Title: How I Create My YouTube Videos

Alright, welcome back to the channel. So today I wanted to take you guys with me and give you an in-depth look at how I create my YouTube videos. And more specifically, I wanted to show you what my creative process looks like, and also give you a behind-the-scenes look of the filmmaking techniques that I use whenever I'm out shooting. So the goal for today is going to be, we're going to create a short cinematic sequence where we're going to use a bunch of camera movement that is going to focus on my headphones and kind of show you what my everyday routine sort of looks like. And this was what we came up with.
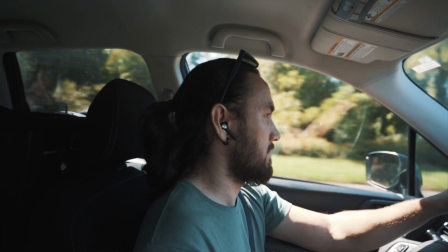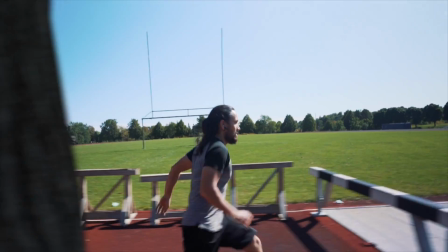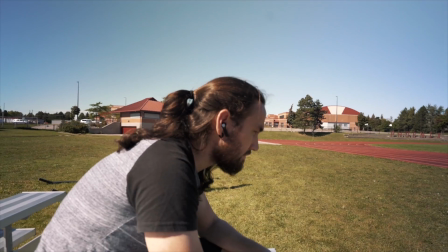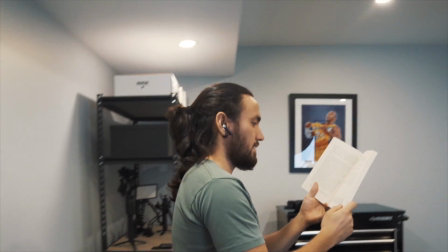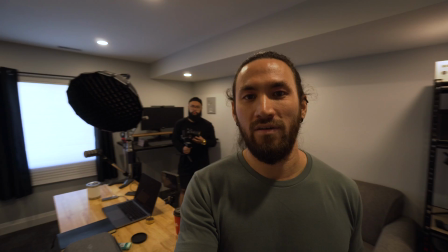1:02 So right now we're at my friend's office just setting up for the first couple clips.
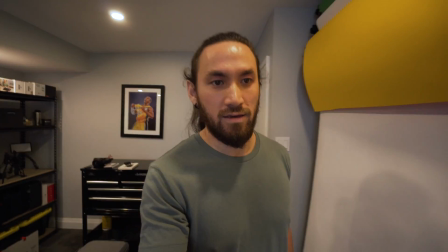1:07 We're going to do a little cinematic sequence with a lot of movement,
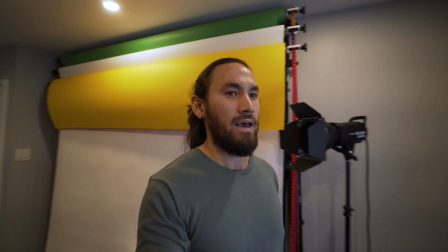1:13 maybe probably some gimbal work, and kind of put everything together in post.
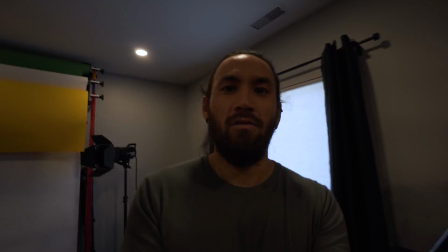1:18 So we'll see what we can come up with. We'll try to do something super creative, and also hopefully one day this will be the goal.
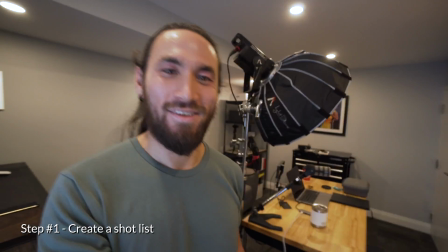1:28 Okay, so let's get started. Now, the first step in making a short cinematic sequence like this is to just have a shot list.
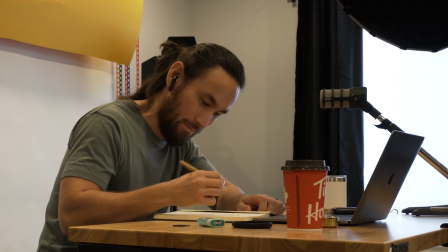1:35 This is one of the most important habits you can have as a filmmaker. It's to know what you're going to shoot before you shoot it.
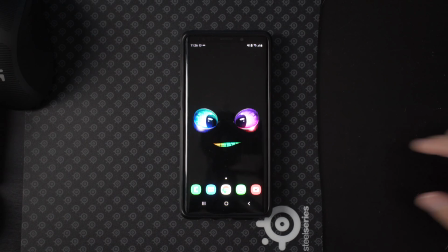1:42 The way I do this is to create a very simple list beforehand.
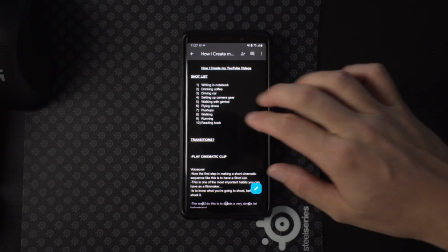1:46 I don't want to make it too complicated or specific because I like to leave room for the creative process.
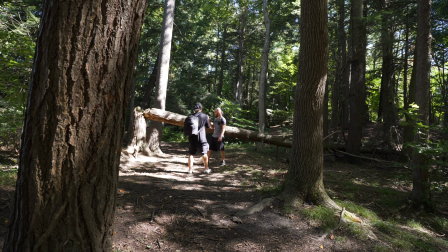1:52 When you're out shooting, you may see something that you want to change up, or there might be a different angle that you didn't really consider before.
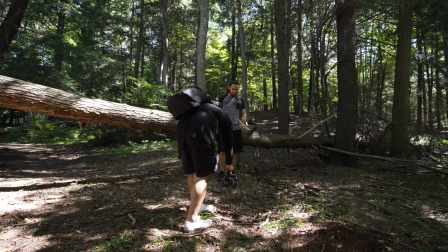2:00 Be intentional, but creatively flexible at the same time, and just have fun with it.
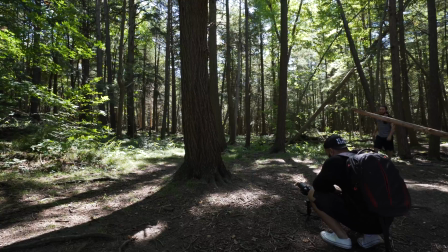2:06 3, 2, 1.
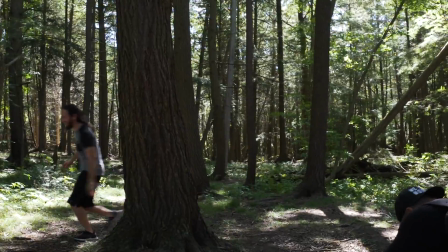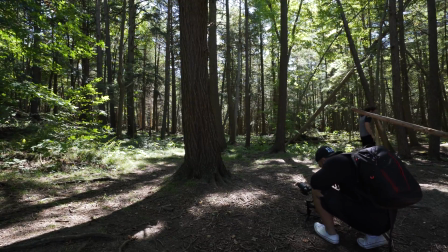2:13 That was it. We got it. Okay, so let's do this count down that same thing.
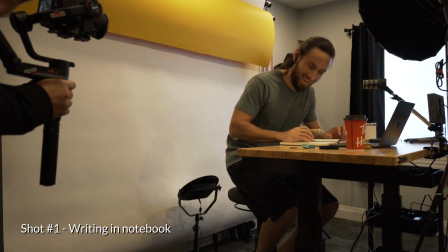2:20 Yo, welcome to Deutsch channel. Let's go. So this is the first shot, the rating scene.
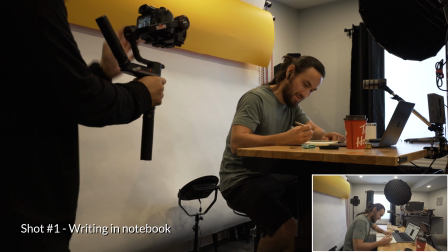2:28 All right.
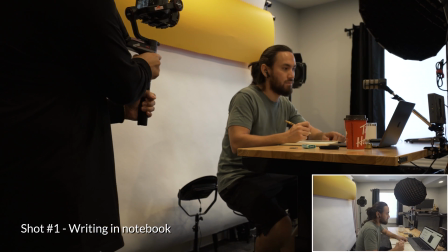2:32 3, 2, 1. Do it again. Again? Okay.
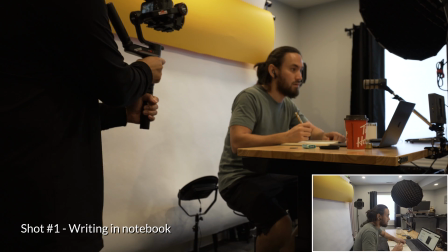2:38 3, 2, 1. Right. It's good? Cool.
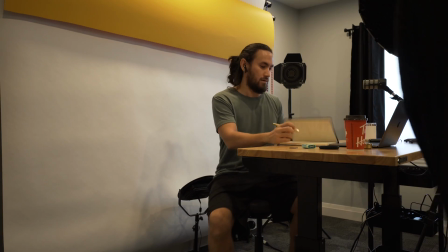2:42 Alright, cool. That was easy. Quick shots.
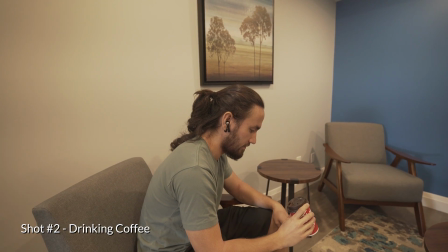2:46 Okay, so for the second shot, we wanted to continue the upward head movement from writing into a similar motion of drinking coffee.
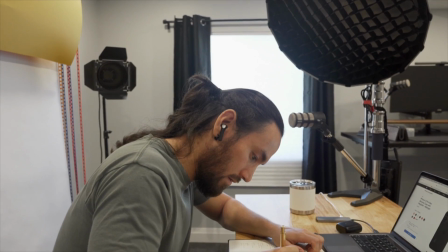2:53 This way, it makes the transition a lot more seamless and appear natural when we switch scenes.
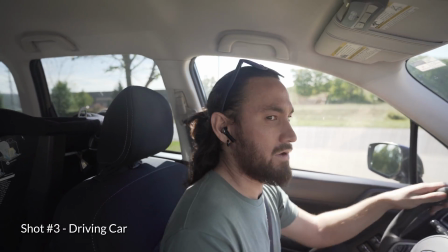2:59 Now, the third shot is a lot simpler.
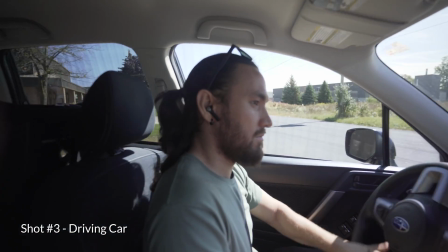3:01 I didn't want to have my head moving all over the place in every scene, so in order to create balance, we used the stationary shot of me driving in the car.
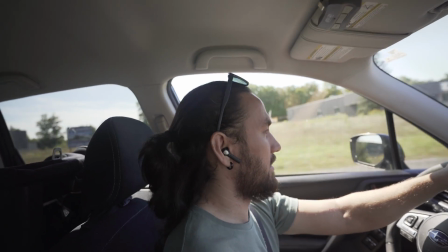3:10 This also creates natural movement in the background, which adds a nice touch and also sets up our next scene in the forest.
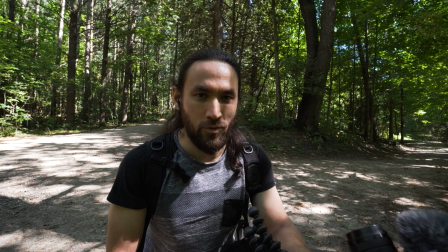3:17 Okay, so right now we're working on a vlogging shot.
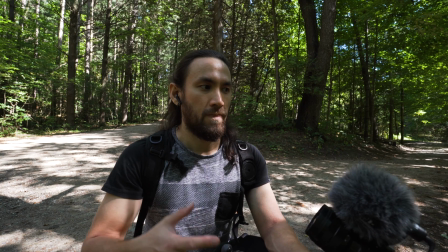3:19 It's not really going according to his plan because Brian's kind of following my headphones as I curve around a path.
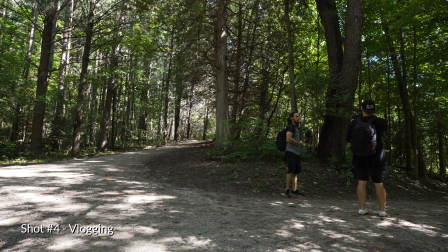3:27 So the camera, it needs to maintain focus on my ear while still moving and curving around the bend at the same time.
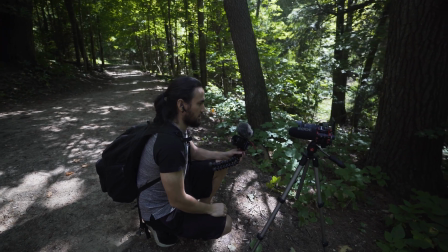3:35 So we're having a little issues getting this shot, but we're just going to keep trying until we get it done.
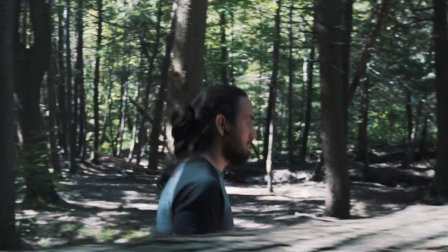3:42 Next is shot 5 and 6. These were the final two shots that we needed in the forest.
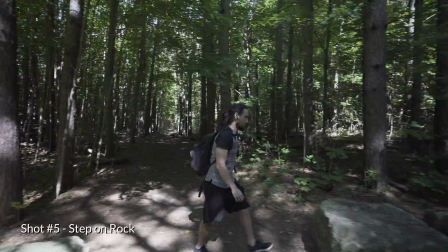3:46 Shot 5 was fairly simple. It was just a basic shot of me walking, then taking a step up onto a rock.
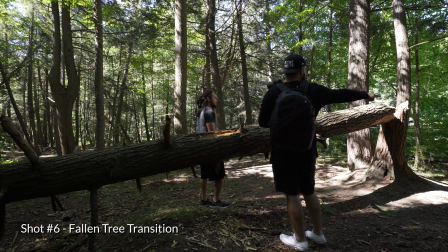3:53 Shot 6, on the other hand, was the most difficult and complicated scene for this video. There was a lot going on at the same time, which can cause you a lot of problems.
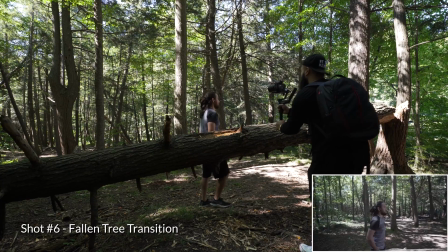4:03 The plan was to take a diagonal path towards a fallen tree, then crouch down under it,
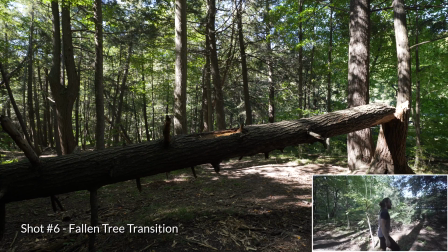4:09 moving towards Brian as he stepped backwards, and finally walking out of the scene behind a tall tree,
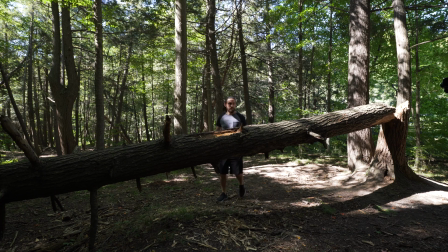4:15 which was used as a masking transition.
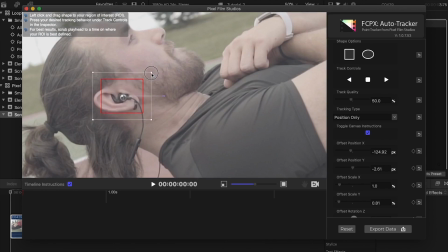4:17 If you guys would like to see an in-depth tutorial on how Brian edits these transitions, I'll leave some links in the description below to his channel.
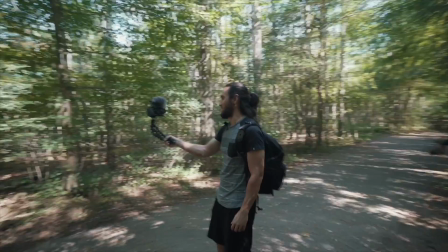4:24 Definitely check it out, especially if any of you guys edit with Final Cut Pro on a Mac. Okay, so this was a tree shot that we just finished up shooting. Now the idea was to have the camera track the headphones above the tree here and then kind of follow it as I bent down and went under through here. So hopefully this clip turned out pretty good. It was very difficult to shoot, but it was a lot of fun.
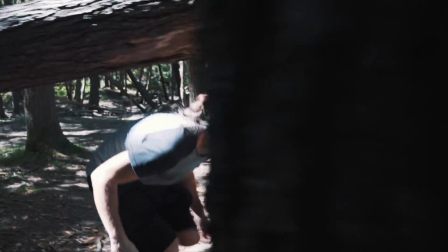4:50 So now that we got the masking transition done, let's move on to shots 7, 8, and 9. For these shots, we wanted to transition from a slower,
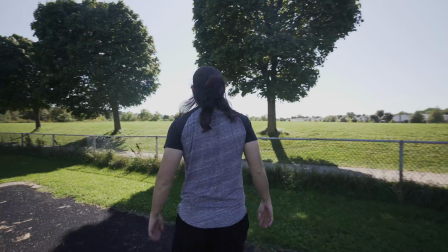4:58 relaxed pace in the forest to a more upbeat, energetic environment with a lot of physical movement.
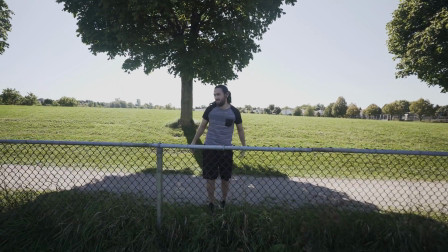5:04 We found a track that had some of those track hurdles, I guess that's what you call them,
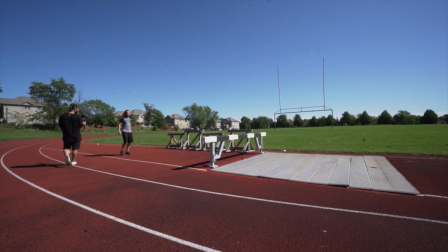5:09 but this felt like a great scene to continue our left to right movement from the falling tree transition.
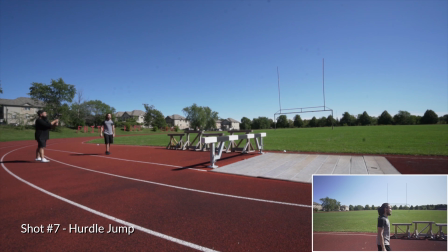5:15 All right, 3, 2, 1, go.
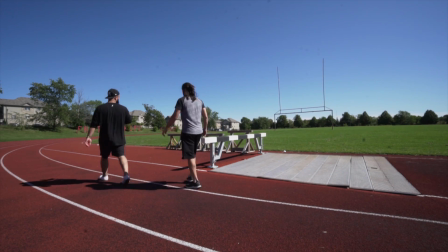5:22 You always need to remember what type of movement and from what direction you left off from. That way you know how to properly start the next shot without it turning out too clunky.
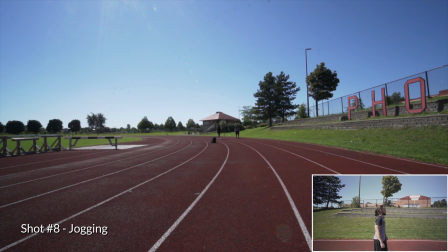5:32 After the jump, we continued with the same left to right motion, but this time reducing my speed to a jog. We are creating the illusion of me slowing down, which should transition well into the next scene of push-ups.
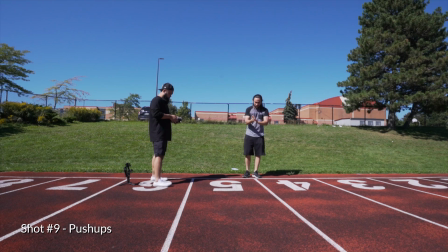5:46 Don't put that in the vlog, bro. For this shot, Brian ditched the gimbal and did this handheld. It was a lot easier to track my headphones this way since the movement was very fast-paced and close to the ground.
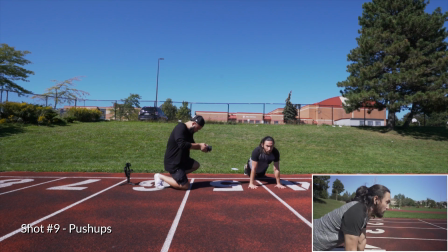5:59 3, Don't be 2, afraid to 1, try go. some shots handheld as it may be more practical for certain situations.
3 more.
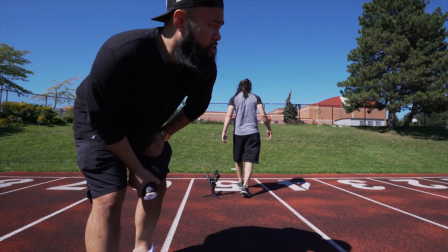6:11 That's good. So my name is Brian Bolt. I'm gonna run the 100-meter dash in 7 seconds.
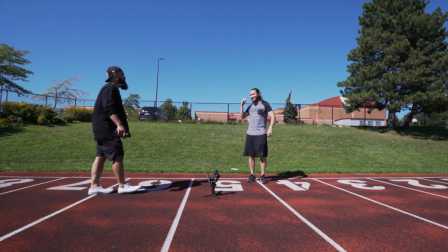6:16 Watch this. I have no idea what you said. I can't hear anything.
Okay, so after Brian Bolt set a world record for the 100-meter dash,
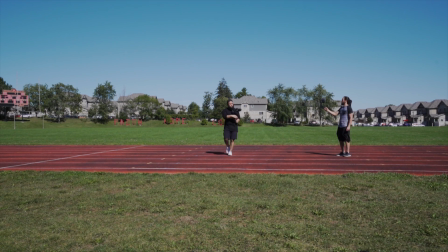6:24 I wanted to carry on the same vertical movement of my push-ups with something similar for my drone.
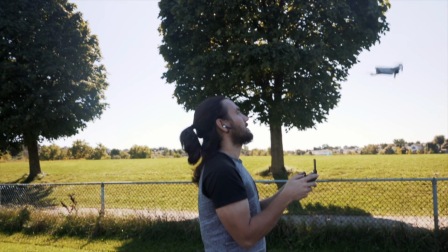6:30 Again, we are trying to stay consistent with our direction of motion.
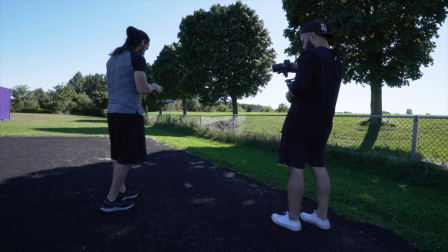6:33 These details seem very slight, but the more continuity your clips have, the better your final result will be.
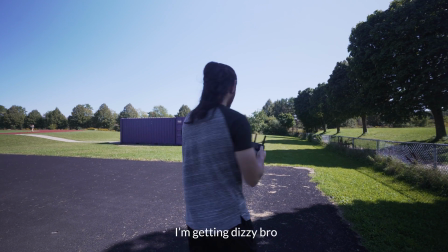6:40 What kind of dance is this? New TikTok dance? I'm getting dizzy, bro. What's this TikTok dance called? It's called drone calibration.
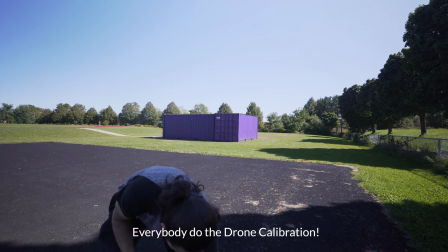6:47 Everybody do the drone calibration. I'm all dizzy.
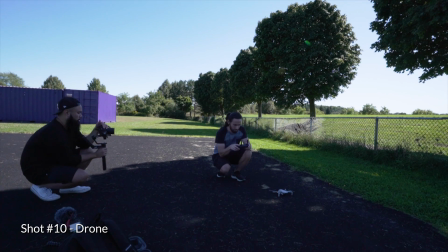6:51 Once I finished my new TikTok dance, the plan for shot number 10 was to combine 3 vertical movements into one short scene.
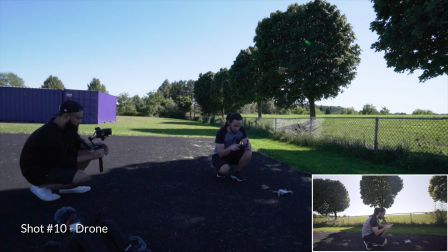6:58 My body standing up, my head looking up, and the drone flying up.
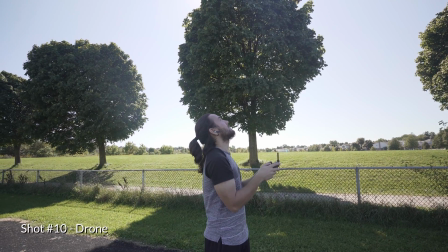7:03 We did run into some issues shooting during midday as there were literally 0 clouds in the sky, so a lot of our footage was blown out and overexposed. Okay, so we just finished up shooting the drone shot that we just did from this little platform area right here. And the idea was to track my headphones vertically as the drone kind of went up in the air. So I think we got the shot. It turned out pretty good. It was a little difficult because everything is so overexposed because of the sunlight. So right now we're going to finish up over here and head on to the next scene in the city. So shot number 11 and 12 were fairly straightforward.
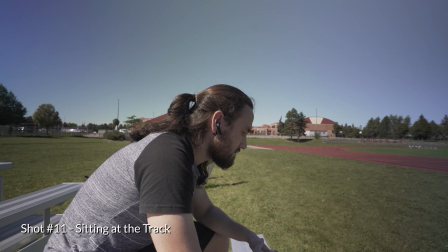7:42 We used the same head movement from the first 2 shots and combined them to create a transition from sitting at the track to sitting in the city. Next, I wanted to incorporate a super wide-angled shot into the edit. Usually you do this at the beginning of your video to establish a certain location.
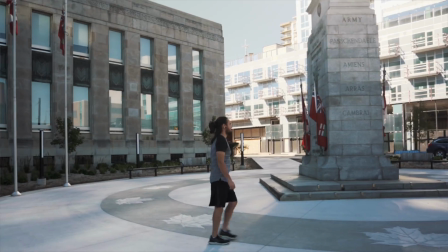8:00 However, I felt like the edit was lacking a simple punch-in effect.
3, 2, 1.
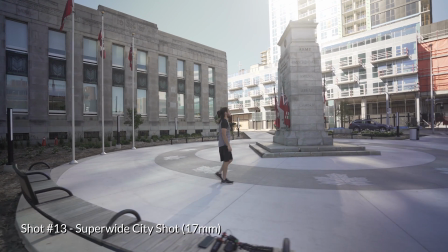8:07 So we recorded the same shot twice with 2 different focal lengths.